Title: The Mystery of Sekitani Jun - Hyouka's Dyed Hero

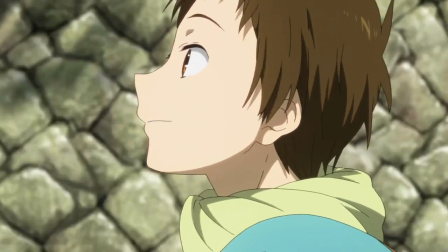The answer is that Satoshi is himself regardless of what he does. He doesn't have to be dyed rose-colored because he'll always be shocking pink.
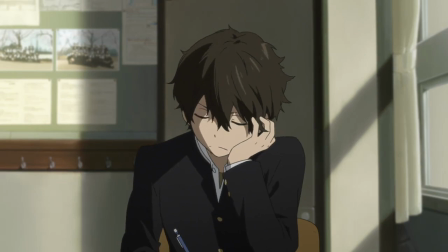Hotaro, Satoshi says again, is gray, which is notably different from colorless, which would be demeaning.
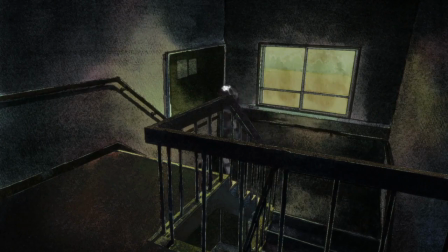Gray at least has shades to it, but colorless is just empty.
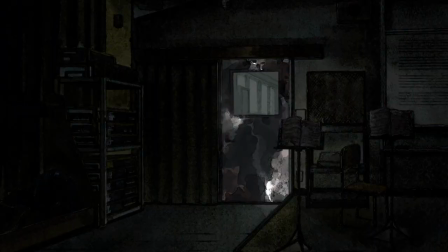We've seen Hotaro be forced to expend energy on things, which wouldn't be an example of him being dyed, because his motto states that if he has to do something, he'll do it quickly.
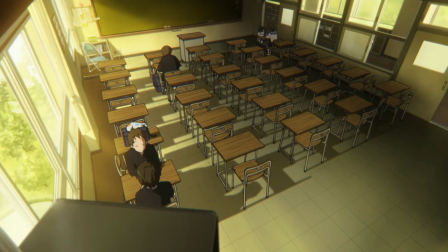The Silk Spider and tricking the Wall newspaper club in episode 3 are an attempt to stick to that motto, not wanting to go to the music room and not wanting to explore the whole school,
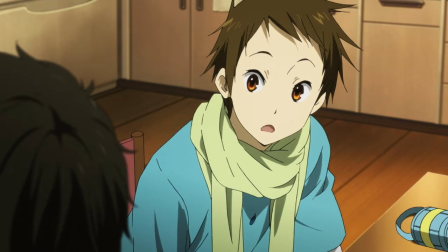both of which would exert more energy. So you would suspect, going into the sharing of information and theories at Chitanda's mansion, that Hotaro would balk at an attempt to solve the mystery.
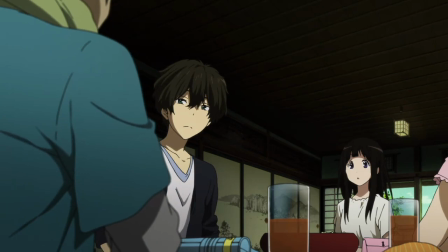There's no obligation. He even says, "Do I really have to do this?" as he's considering the matter of going through the motions of the format they laid out.
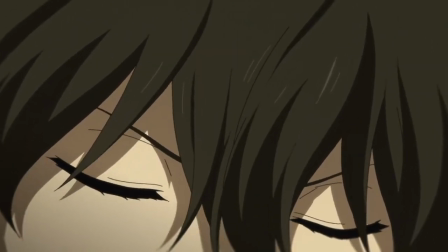And as he comes to the conclusion that he's not going to, rain clouds roll in.
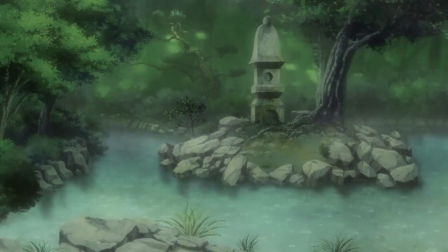As I said in my previous Hyouka video, a rainy day is set up as the counterbalance to a rose-colored life, which visually makes sense.
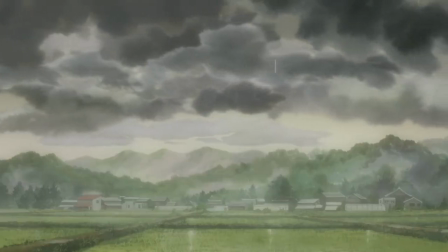Compare grayer and more neutral tones to sunsets and deeper shades.
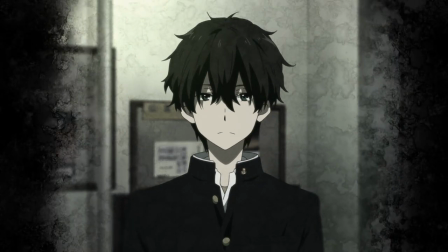It's far from surprising that this decision to stay gray would be accompanied by this visual representation of that very choice.
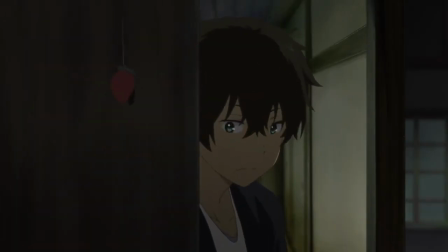But there is a critical change in the calculation here, and that's that Hotaro stumbles upon Chitanda's room and sees how much work she's been putting in.
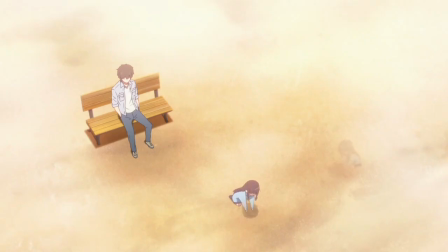And almost as though it's a callback to the conversation in the cafe with little Chitanda digging holes, Hotaro comes to the conclusion that he's got nothing else better to do.
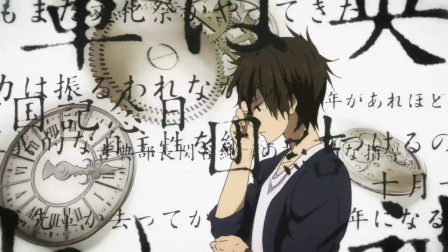So why not attempt to find a theory? It's Chitanda's passion and desire to solve the mystery that inspires Hotaro to take the next step into getting a working thesis.
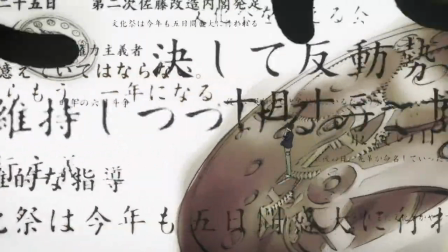So we have him expending this extra energy, the opposite of a gray life, while in the rain,
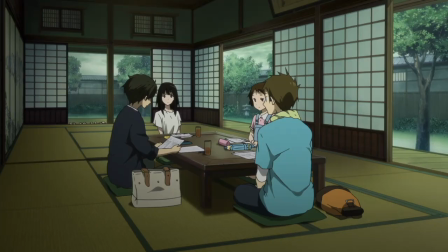tiring himself out in the process. This is the first example of Hotaro expending energy by his own choice,
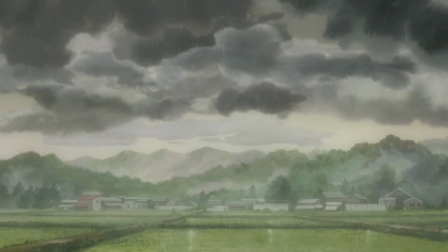him being dyed in a rose-colored shade for the first time. The beginning of episode 5 is one of my absolute favorite moments in the series.
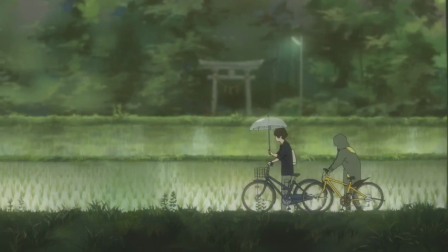And again, we'll talk more about the direction of the scene in another video, but for now let's talk about the thematics.
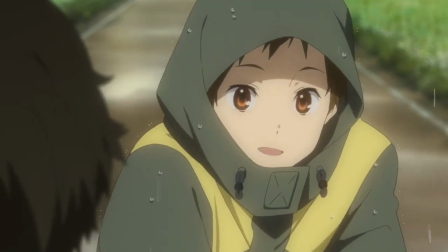As Hotaro and Satoshi walk home in the rain, Satoshi comments that Hotaro has solved quite a few mysteries for Chitanda's sake, which Hotaro clarifies instead that it's her fault.
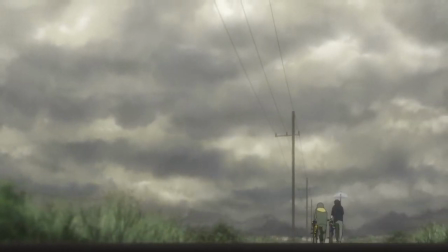Satoshi points out that Hotaro didn't have to solve this mystery, that he could have quit, as he was originally planning to, and that no one would have forced him to.
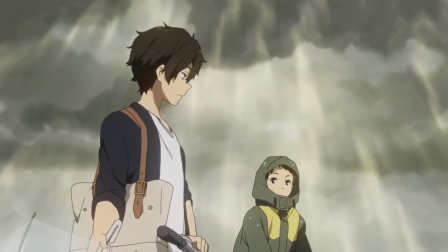And as the rain dissipates, Hotaro responds to this by saying that he's tired of being gray, and references Chitanda,
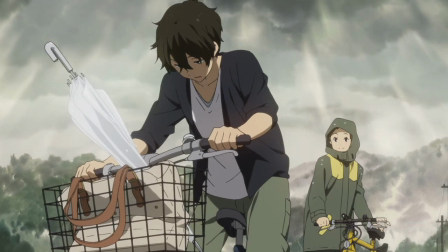Mayaka, and Satoshi's efforts as making him desire to try out wasting some energy on a theory,
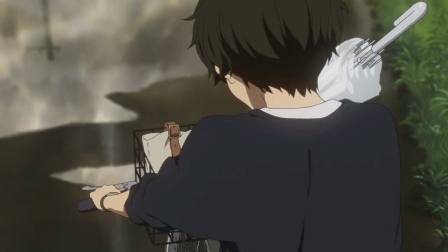that his gray life has basically become boring, and that the grass looks greener on the side that they're on.
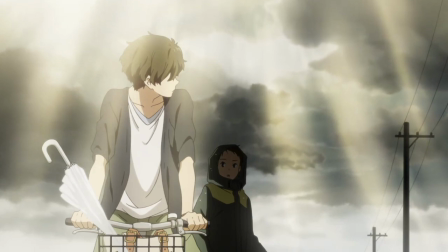Hotaro, did you desire a rose-colored life? Maybe. Hotaro says, biking away.
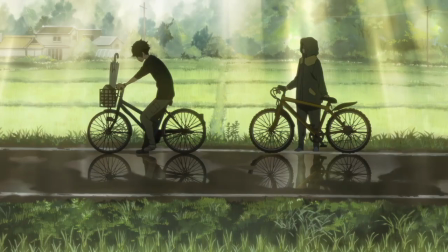This moment of self-reflection is the answer to the question posed in episode 2. The reason why Hotaro hasn't been like them is because he simply hasn't allowed himself to be.
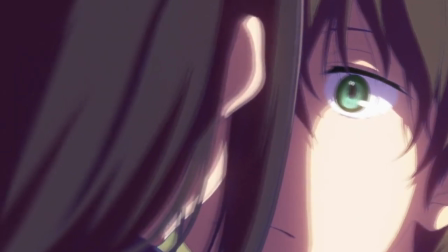He just wants to rest. But his existence since entering the Classics Club has instead made him feel restless, as though he's missing out on something because of the way he's chosen to live his life.
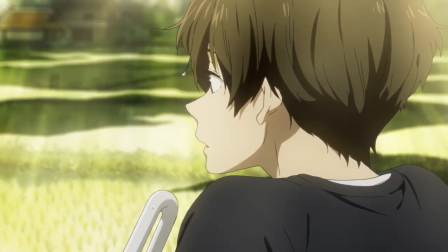So Hotaro is still right. It is Chitanda's fault. But the reason why he presented a theory is because he wanted to try out this rose-colored life, if only for a moment.
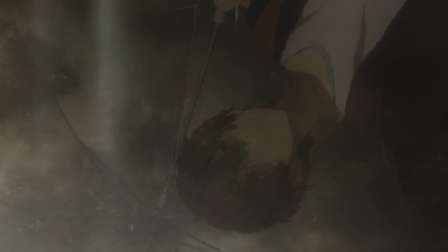Hotaro obviously remains unsure about that direction for his life, just as he was in the second mystery of episode 1.
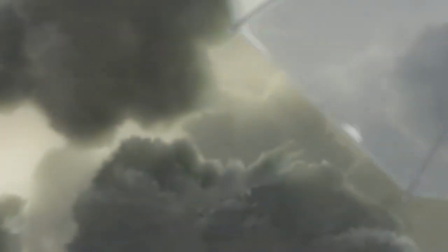But after this moment, it would seem as though the answer is obvious. A rose-colored life is better.
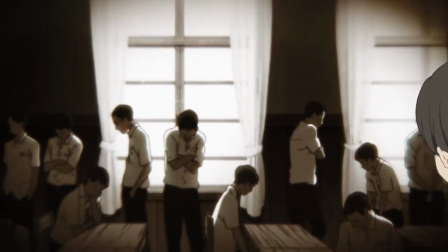But the full solution to the Sekitani Jun mystery makes that answer a little less straightforward.
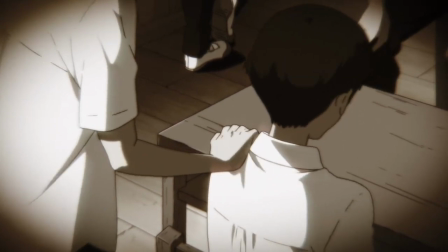We're pretty far into this video for me to not have actually spoken about the mystery itself, but there was a lot of prep before we got into it.
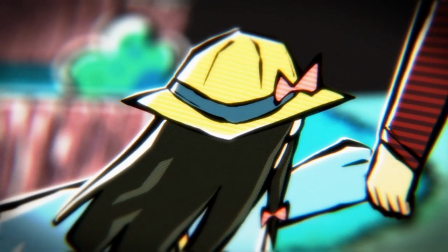The background of the story, as Chitanda tells it in the cafe, is pretty straightforward.
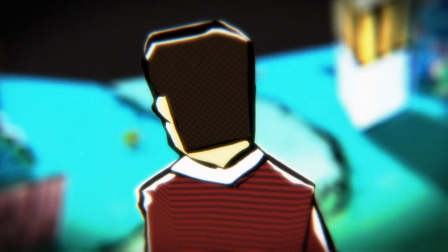We learn that Chitanda's uncle was involved in the Classics Club, and that when she asked him about Hyouka, his answer caused her to cry.
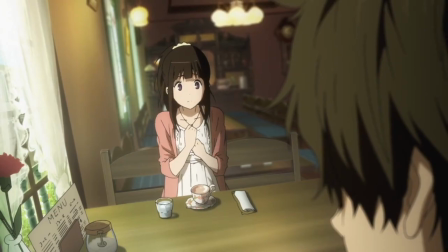But the interesting thing that Chitanda says is, "I may have seen something of my uncle in you," to Hotaro,
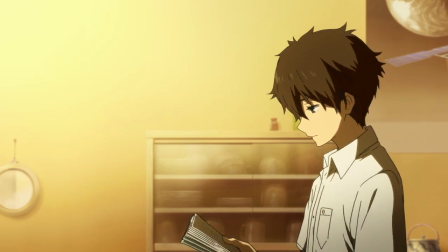in regard to him being able to answer her questions as Sekitani Jun used to.
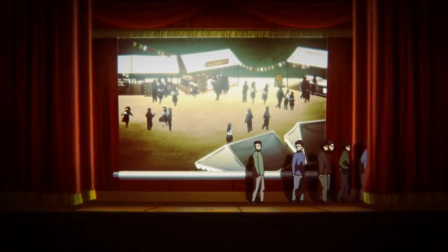But it creates a clear connection between the two characters as we explore Sekitani Jun's past throughout the show.
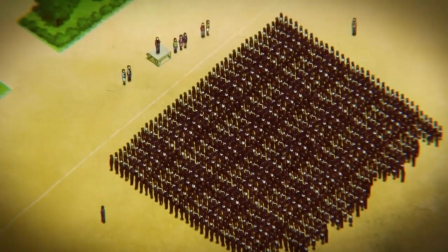After Hotaro presents his theory of Sekitani Jun sacrificing himself willingly,
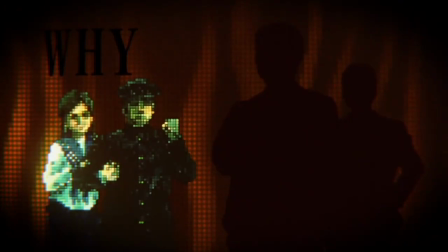Hotaro considers whether he wants to be rose-colored, and what it even means to be rose-colored.